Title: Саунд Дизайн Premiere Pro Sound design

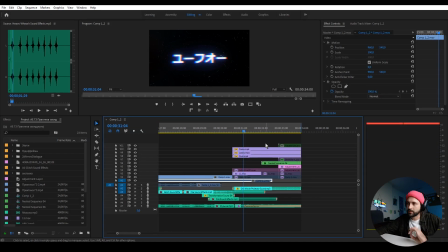(8:33)
И вот здесь в конце обратите внимание, когда появляются как бы титры до этого видео, такие небольшие, коротенькие, и вот этот мой зарисовок лица, который я использую в каждом своем видео для финала, для концовки видео,
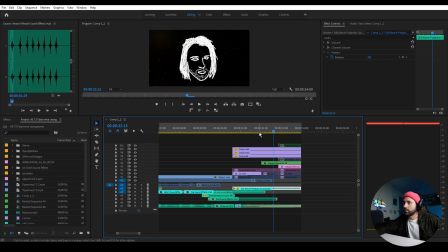(8:46)
но когда появляются, допустим, ссылки на другие видео. Вот, здесь у меня появляется звук, если обратите внимание, на фоне кинопроектора. Я использую это в каждом видео, это уже как бы часть данной графики. Я всегда использую этот звук с этой картинкой, потому что это как часть моего стиля, да. При этом вам даже не обязательно самим качать эти звуки откуда-то. Вы можете создавать свои аудиосэмплы, библиотеки сэмплов абсолютно самостоятельно. Как это работает? Есть у меня вот такое устройство. Это аудиорекордер. Это как порта-студия, то есть устройство переносное для звукозаписи где угодно. Достаточно высококачественное. В нем есть вход для XLR-микрофона, для студийного микрофона, вокального, инструментального. Есть фантомное питание, опять-таки. Есть свои уже два стереомикрофона, вот таких замечательных конденсаторных. Вставляем флешку, берем с собой, питается от батареек, от аккумуляторов, от пауэрбанка. Едем куда угодно, под мост, в лес, да, и записываем звуки. Ходим, записываем, есть даже отдельная категория людей, которые занимаются этим как профессией, да, разрабатывают эти самые аудиобиблиотеки, аудиобанки. Есть просто люди, которые увлекаются этим как хобби, они записывают разные звуки. Из этого можно делать даже музыку. Примеров на Ютубе вы можете найти множество. Те же самые вжухи, да, вот эти всякие вжух, там, штуки. Вы можете записывать на свой микрофон, можете записывать их даже на телефон. Только не надо дуть прямо в микрофон. Чтобы ваше дыхание не задувало, записывайте себе сэмпл, потом нарезайте на компьютере как-то и обрабатывайте.
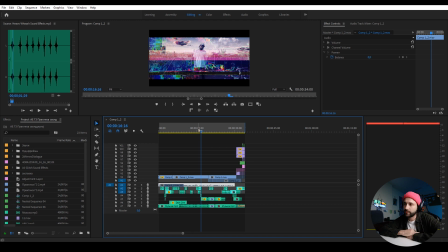(10:38)
Теперь я хочу поделиться с вами небольшим, наверное, лайфхаком, да, многие об этой... Это не функция, это просто как бы маленькая хитрость по повышению эффективности работы именно по склейке различных... Допустим, у вас интервью.
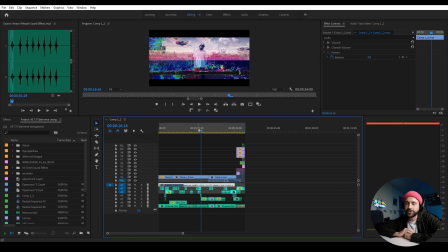(10:56)
Вы нарезаете человека, который не очень... красиво разговаривает, у него много слов-паразитов, он запинается, и вам нужно это так слепить, чтобы речь его звучала максимально плавно и эффективно. У меня такая практика была, а мне приходилось резать таких людей.
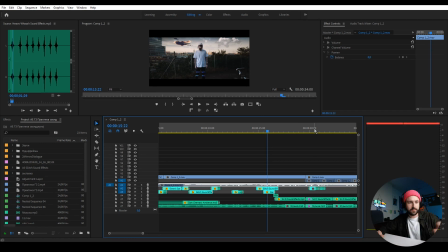(11:16)
Резать в смысле не буквально резать, да? Иначе бы я здесь не сидел. Хотя...
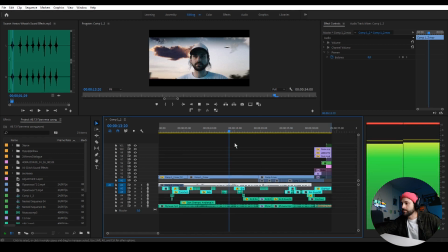(11:22)
Вот, а именно резать их аудиодорожки. Так вот... Как мы можем видеть здесь на примере, у меня много разных склеек между звуками,
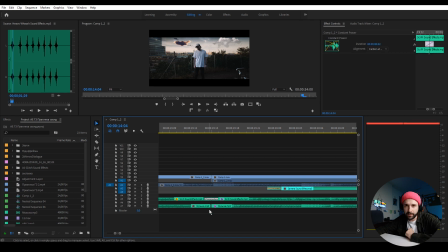(11:31)
и на каждом переходе у меня имеется вот такой маленький переходик, буквально длиной в 2 кадра, если мы посчитаем, да?
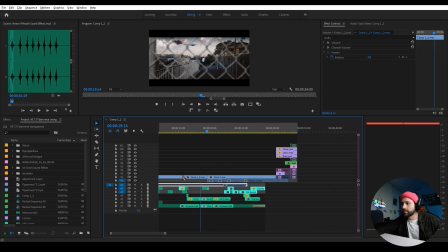(11:39)
Для чего он служит? Если мы послушаем отдельно, например, эту дорожку,
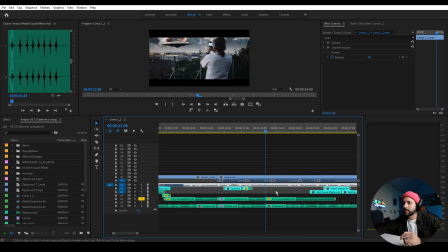(11:50)
мы слышим, что склейка между всеми этими эффектами, она практически незаметна. Но если мы эти самые переходы удалим...
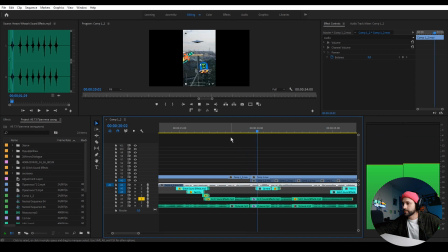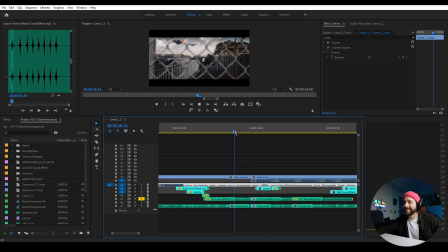(12:04)
Слышите, да? Происходит такой резкий как бы переход и щелчок. Так вот, для того, чтобы вот этих щелчков, как бы микрощелчков не было, и все наше видео цельно, его аудиокартина,
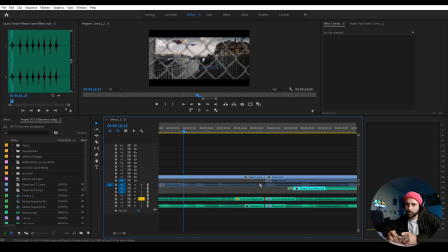(12:19)
допустим, фонового голоса закадрового, слилась в одну цельную, как бы не порезанную дорожку, без вот этих стыков резких,
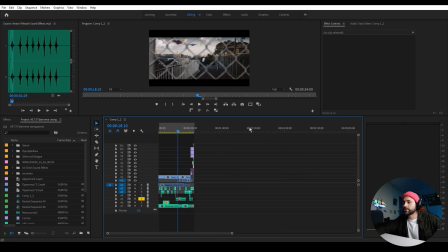(12:27)
мы что можем сделать?